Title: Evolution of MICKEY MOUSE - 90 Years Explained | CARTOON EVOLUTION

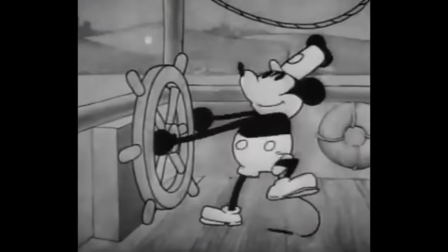Mickey Mouse is one of the most iconic characters of the 20th century and in his nine
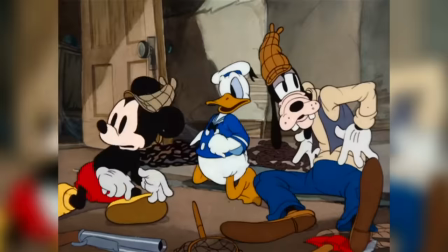decades of existence his look design and even personality have evolved drastically
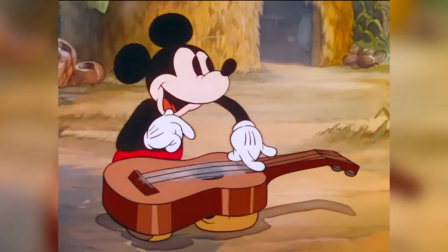through a variety of cycles as animation styles and audience expectations have changed
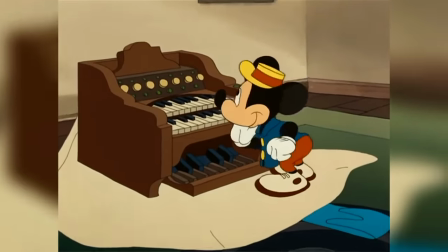over time with his visual design altering over 30 times across 90 years
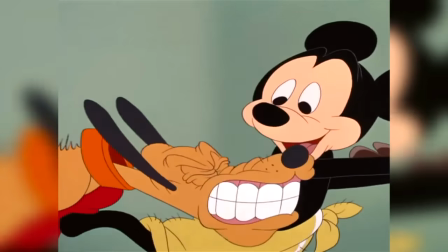some more noticeable than others Mickey has undergone a slow yet often subtle evolution.
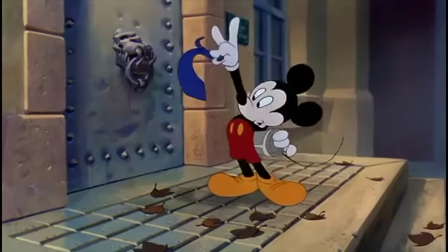In this video, I will trace the screen evolution of Mickey Mouse right from his first appearance in 1928 to today in 2018.
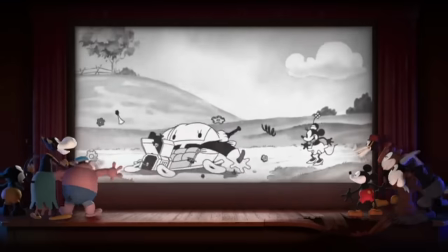To do so, we will look at the most drastic and important changes prevalent across 20 classic Mickey shorts in this edition of Explaining Disney.
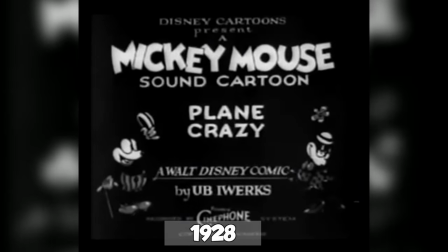Despite being the fourth Mickey Mouse short to be released, Playing Crazy was the first ever to be produced.
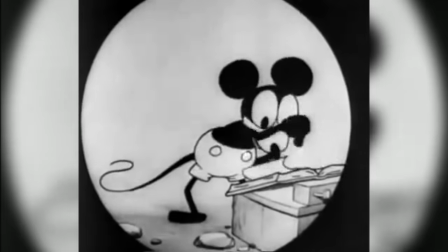In this we see Obviously the earliest design of Mickey Mouse while he does wear his iconic shorts He doesn't wear either his shoes or his gloves.
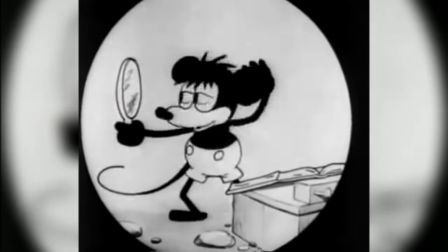His eyes are also enormous and round with big black pupils It's not a very attractive design It's actually kind of a little bit creepy and likely the
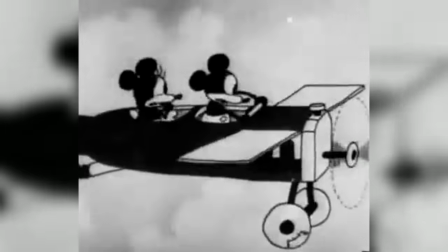result of budget and time restrictions due to the independent nature of the short There really is no wonder why this design didn't stick around for very
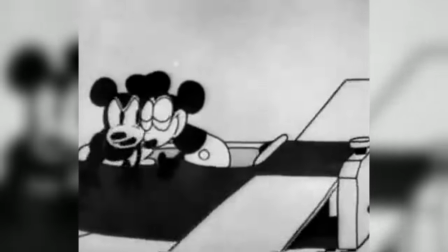long in this short Mickey is a little bit naughty as well getting up to all kinds of mischievous activities, a fire cry from what the character would become in later years.
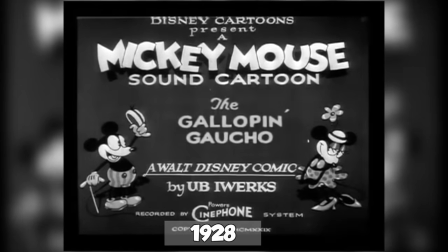The Gallop and Gaucho was Mickey's second produced and third released.
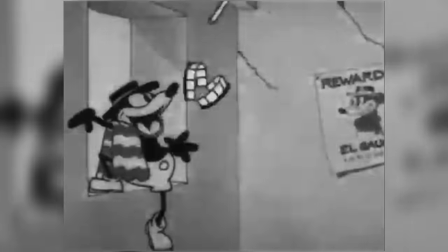This is a very strange moment in Mickey's evolution as, for the only time ever, Mickey actually evolves halfway through the short.
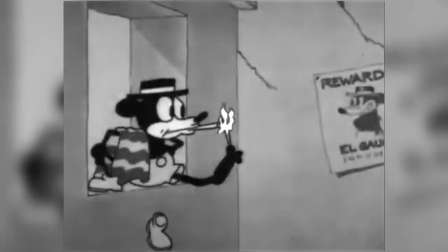Mickey starts the short in his plain crazy design,
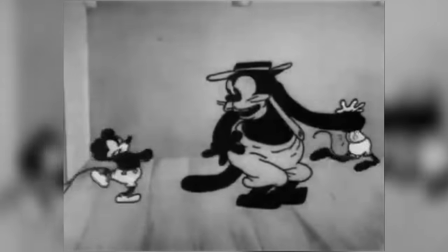but is segued into an altered form between shots after the second act when his rival Pete makes his debut appearance in a Mickey short.
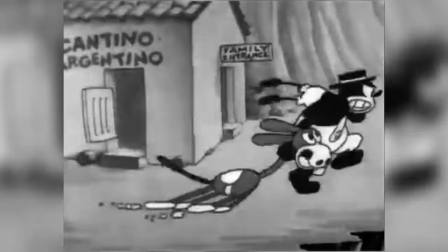This does seem like a very odd and confusing thing to do,
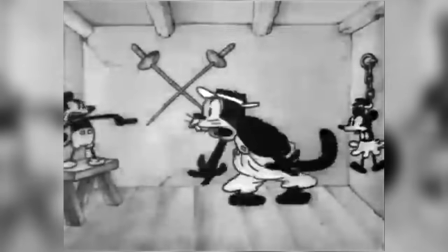though some scholars have suggested that Mickey's appearance changes at this moment, as it's also the moment when Mickey transitions from a troublemaker to a hero,
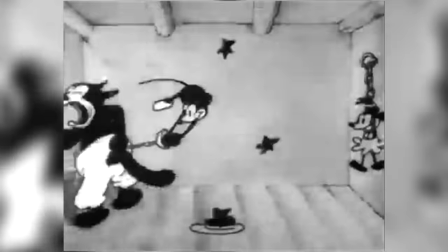undergoing not only a personality change, but a physical one, too.
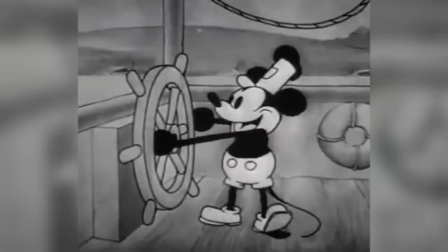Steamboat Willie, while the first ever released, was the third produced, and shows Mickey in his transformed state, and a look which became iconic with the character.
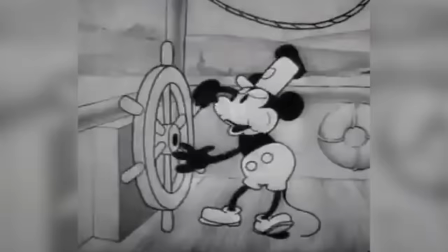Mickey's new design gave him shoes and smaller eyes, which were now simply just black ovals.
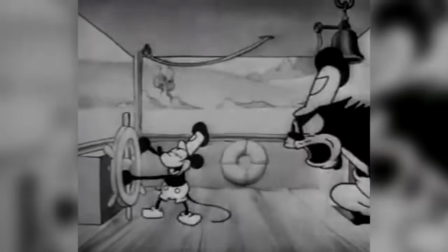As a result of his newfound lovable personality,
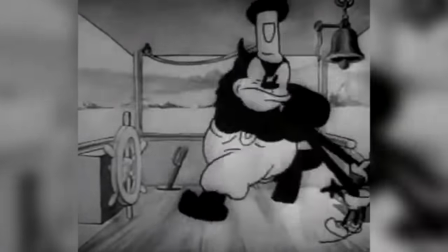which Walt gave to him in an effort to make him more of a role model, he even appears somewhat more happy, cheerful, and heroic.
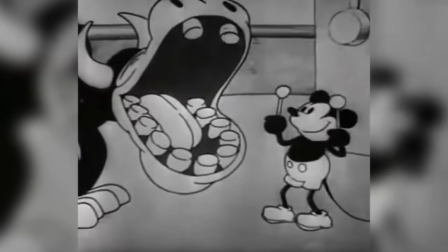Mickey still had a little bit of a naughty streak for a while, but it was definitely more playful than nasty.
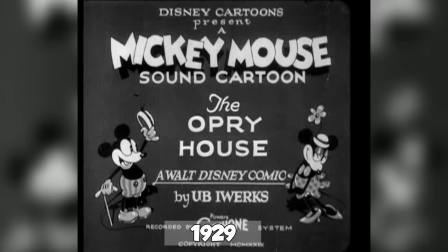Though the Opry House, the fifth Mickey short, would show Mickey in his new style, Which it seems Walt had settled on for a little while.
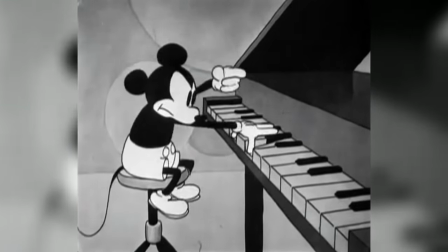He finally acquires his last iconic attribute, his classic gloves.
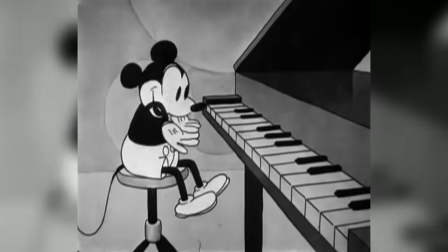It's understood that apart from adding a little extra charm to Mickey, the gloves were added for a technical reason.
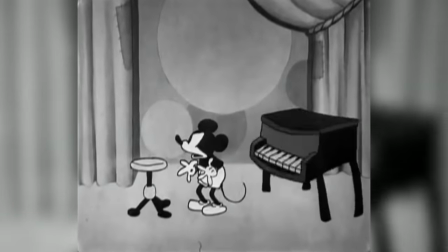To allow audiences to be able to distinguish his hands from his body when they were against or in front of one another due to them being the same color.
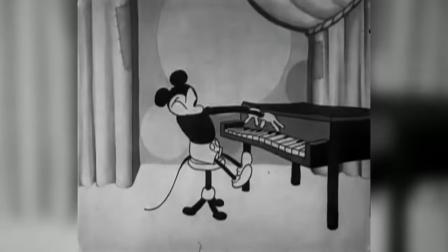It would even make them easier to draw for the animators. Walt Disney would also say that the gloves were given to Mickey in an effort to make him seem more human.
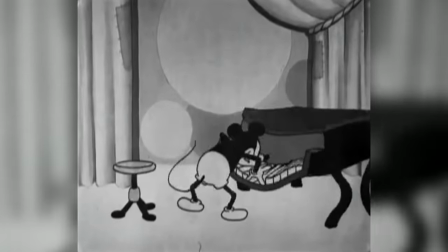Emphasizing his anthropomorphized attributes in
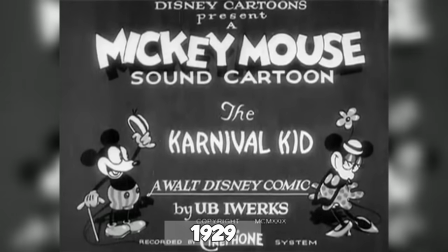his ninth short appearance the carnival kid Mickey altered slightly yet again But regardless
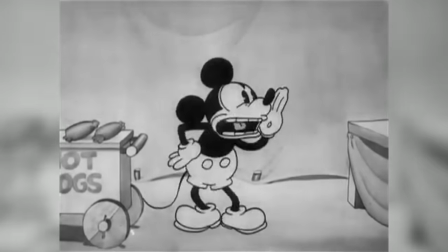of how slight it would become his most iconic classic look known as pie-eye Mickey
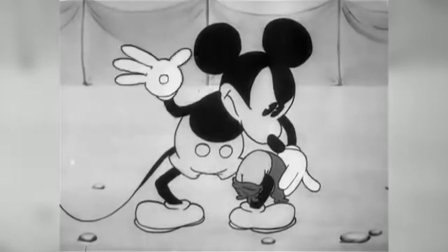This is a reference to the small white triangle that was added to Mickey's pupils Making them each look like
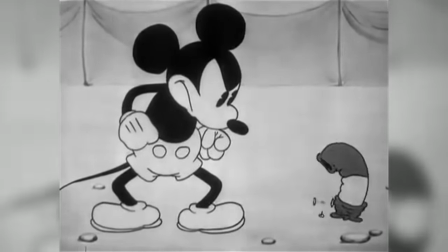a pie with a slice taken out of them The pie-eye design was common in animation of the 1920s and 1930s
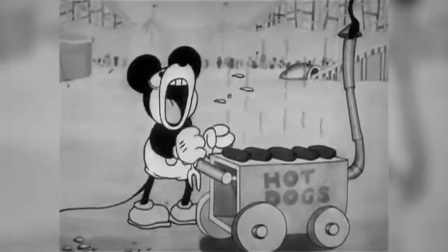and meant to depict light reflection which wasn't really possible in any other way until the introduction of colour animation.
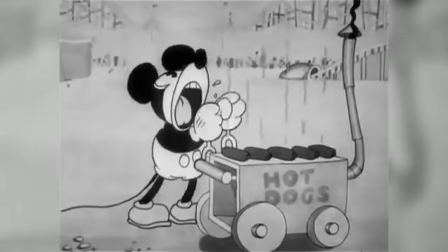Pie Eyes also helped to add a new life and expression to cartoon characters, and definitely gave Mickey a more emotive look.
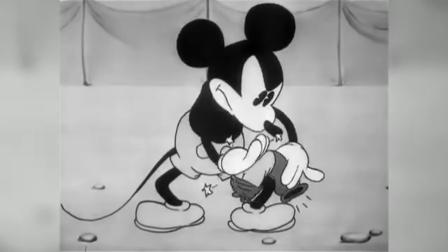While Mickey would be depicted on and off with Pie Eyes across 30 more shorts until 1932,
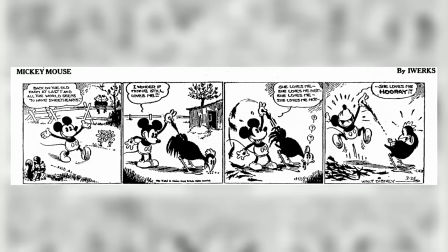this would remain his most recognisable appearance, as he was depicted in this form in daily comic strips until 1939.
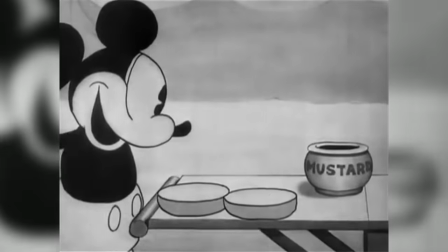In this short, Mickey would also gain eyebrows, which too would come and go over the next handful of shorts.
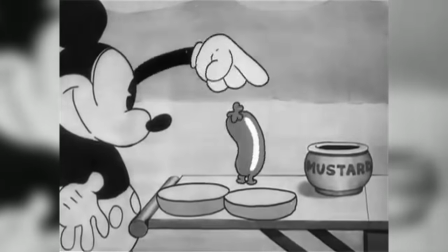Carnival Kid is also notable for being the first short in which Mickey Mouse speaks with a vocal performance provided by Walt Disney himself
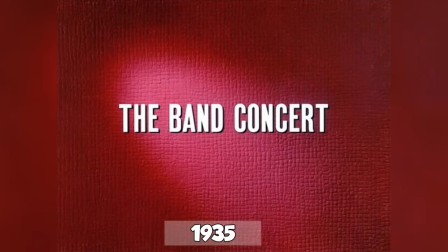By the mid 1930s Mickey had well and truly lost his pie eyes and
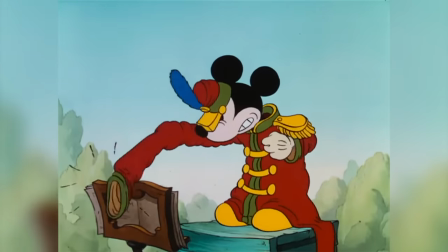eyebrows and in the band concert He's 76 short appeared in
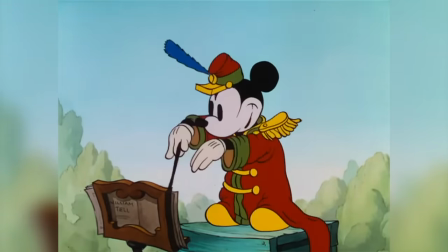color for the very first time here He would not appear in his regular uniform though with
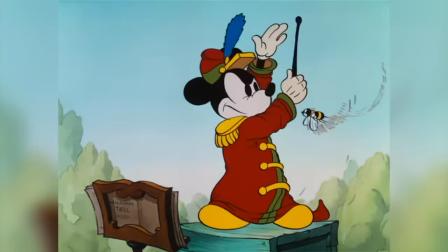artists opting for a now iconic band leader costume later that same year
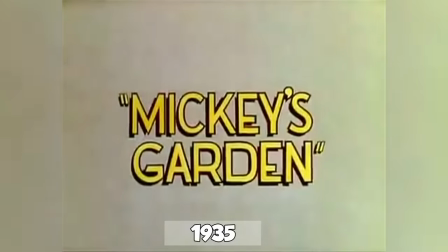However, Mickey would appear in his traditional uniform in color for the very first time in his 79th short Mickey's garden where his gloves were
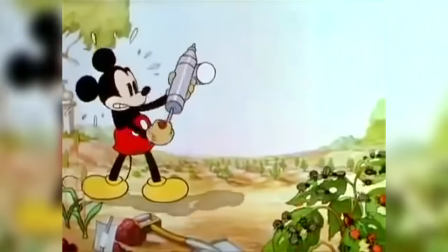revealed to be Yellow in this short It's also worth mentioning that the buttons on Mickey shorts would change from circular to oval shaped which is how they would eternally
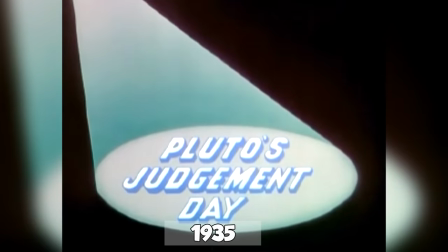remain thereafter Pluto's judgment day debuted a radically redesigned Mickey though one not incredibly
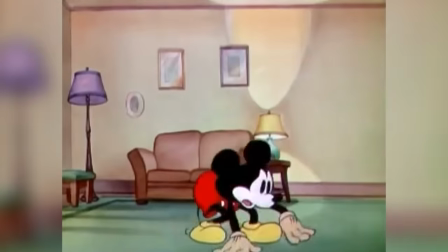noticeable on first glance Previously sporting a symmetrical circular design,
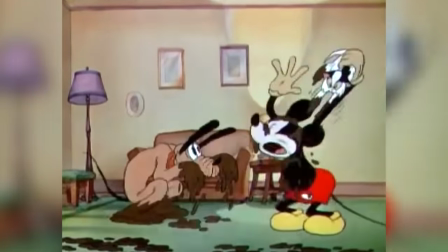Mickey was redesigned with an asymmetrical pear-shaped body in what was quite possibly his most revolutionary and important design to date.
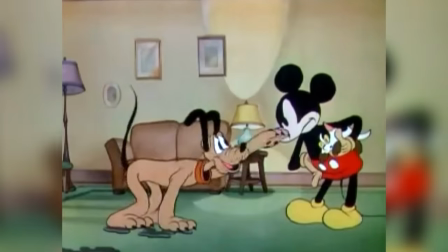This change in body shape would make Mickey more flexible and allow animators to employ squash and stretch animation techniques,
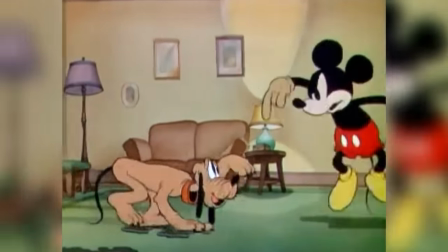which could allow him to move more freely and realistically as if he had a real weight and could abide by the rules of gravity.
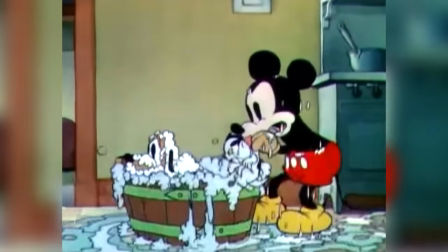Animators noted that by employing these techniques, Mickey could be drawn in poses and attitudes he couldn't be previously,
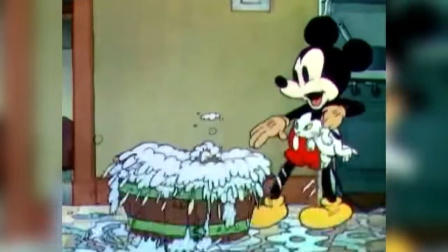Adding a whole new life personality and realism to the cartoon character.
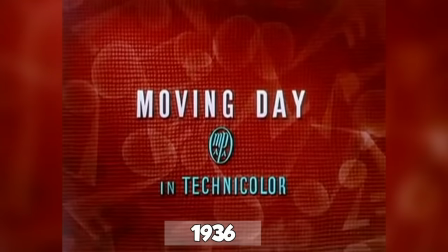By the mid-1930s Mickey's design was constantly changing in very subtle ways.
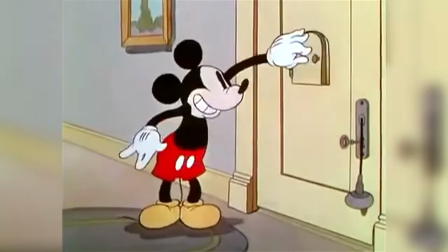By this stage Mickey's face had taken on a pinkish flesh tone, doing away with the plain white face that had remained during the transition from black and white to color shorts.
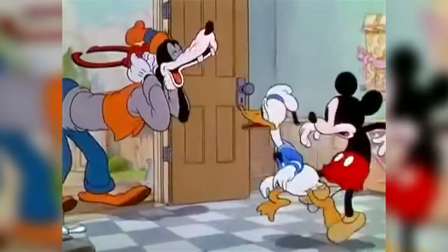However, on the contrary as of moving day, Mickey's gloves changed from a yellow color to a plain white.
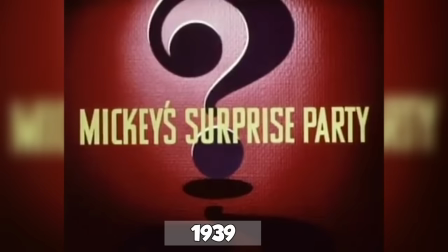Both are changes that would remain in the character design forevermore. By the late 1930s, animator Fred Moore, who was the studio's Mickey specialist,
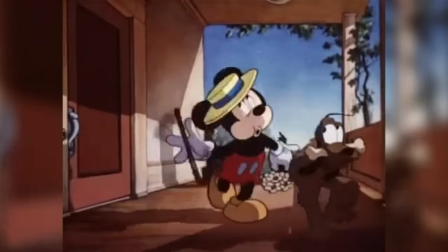suggested to Walt Disney that Mickey needed yet another modernized redesign.
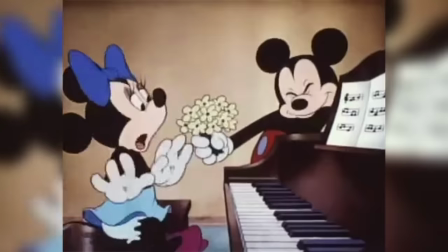Pleased with Moore's proposed ideas, Walt agreed to allow Mickey to undergo yet another significant evolution, which was debuted in Mickey's Surprise Party.
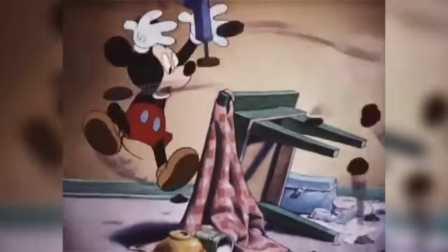Moore, who was also the artist who brought the squash and stretch design to Mickey, now designed Mickey in yet another more expressive and more human way.
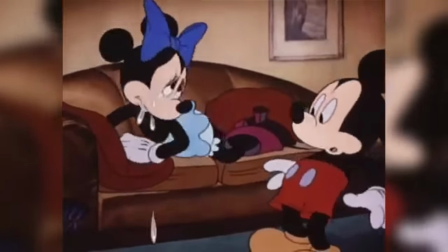This Mickey retained Moore's pear-shaped body design, but also gave him a larger, more pronounced head and gave him more realistic eyes.
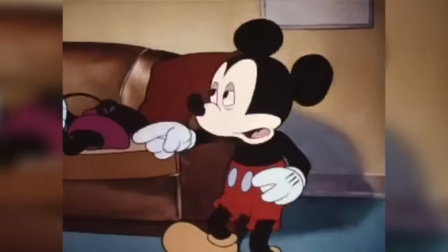Once again, giving Mickey white eyes with black pupils. Mickey not only looked more human, but he also looked cuter and more attractive to audiences.
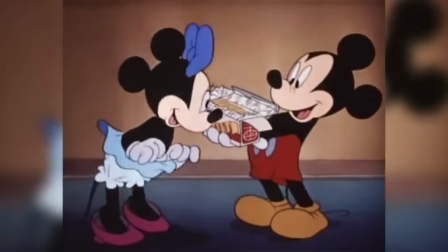This design would actually first appear in the Mickey comic strips, but would then debut on the screen in Mickey's surprise party.
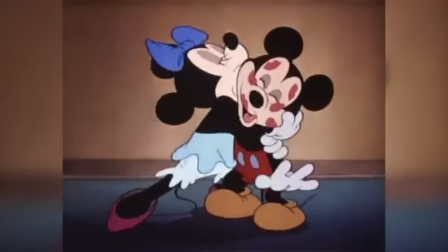Although, The Pointer, which premiered five months later, is often erroneously attributed as the short which debuted the style.
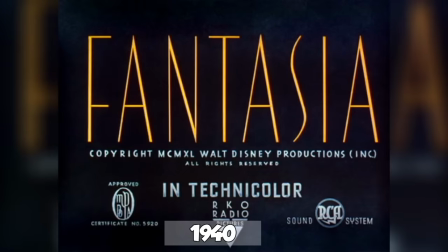While Mickey's surprise party would debut the style on the screen,
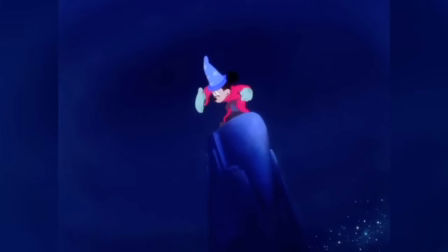the Sorcerer's Apprentice segment in Fantasia would popularize Mickey's new look amongst audiences who fell in love with it immediately.
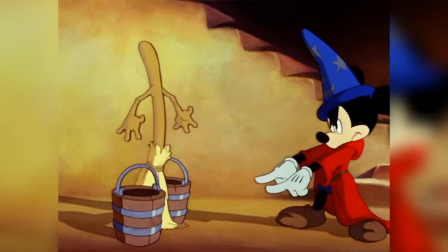Though the film wasn't an enormous success with audiences, this segment did help cement it as the standard for Mickey's design going forward.
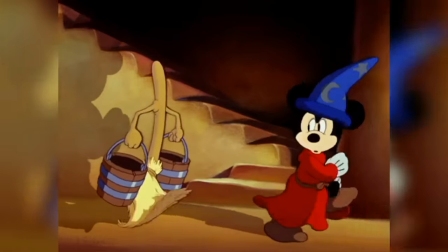To this day, Moore's design has been the standard for Mickey's modern design.
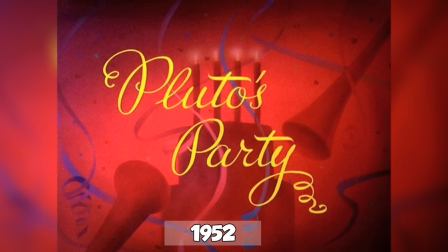Pluto's party debuted Mickey's most stylized design in his original run of classic shorts.
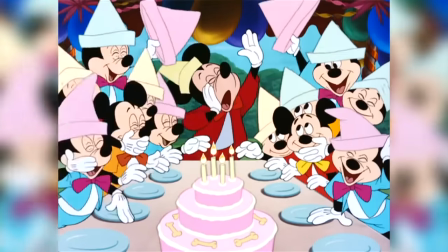With a more angular body, his head was transformed into a more pear-shaped design, and he was once again given eyebrows to give him that extra level of expression.
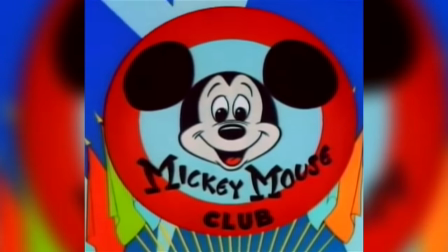This would also become the face used on the Mickey Mouse Club logo, and become the most commonly presented design of Mickey in the 1950s.
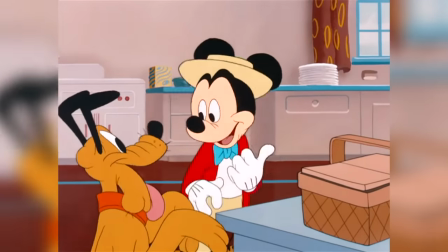Throughout the 50s, Mickey would also strangely appear in everyday clothes.
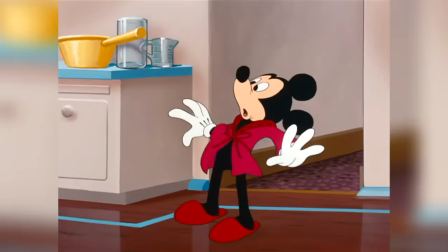This approach was very much in line with 1950s animation, but I've always found it to be very strange and almost disconcerting.
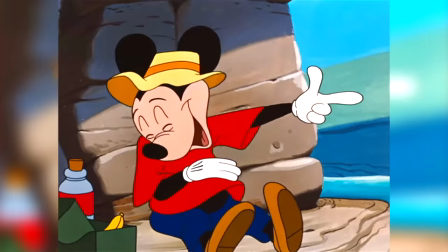Mickey's initial run of shorts would end with number 130, The Simple Things in 1953.
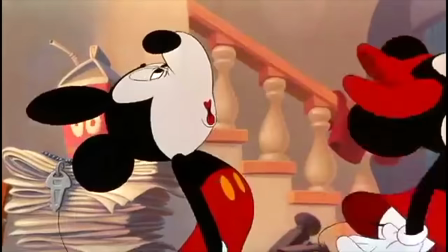In the 1980s and 1990s, Mickey would make his return to theatrical animation in a series of shorts including Mickey's Christmas Carol,
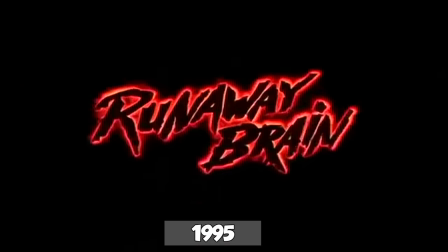The Prince and the Pauper, and Runaway Brain.
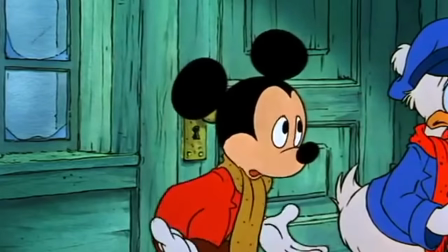And once again, he reverted to his iconic 1940s Fred Moore style, once again solidifying the design as the standard Mickey style.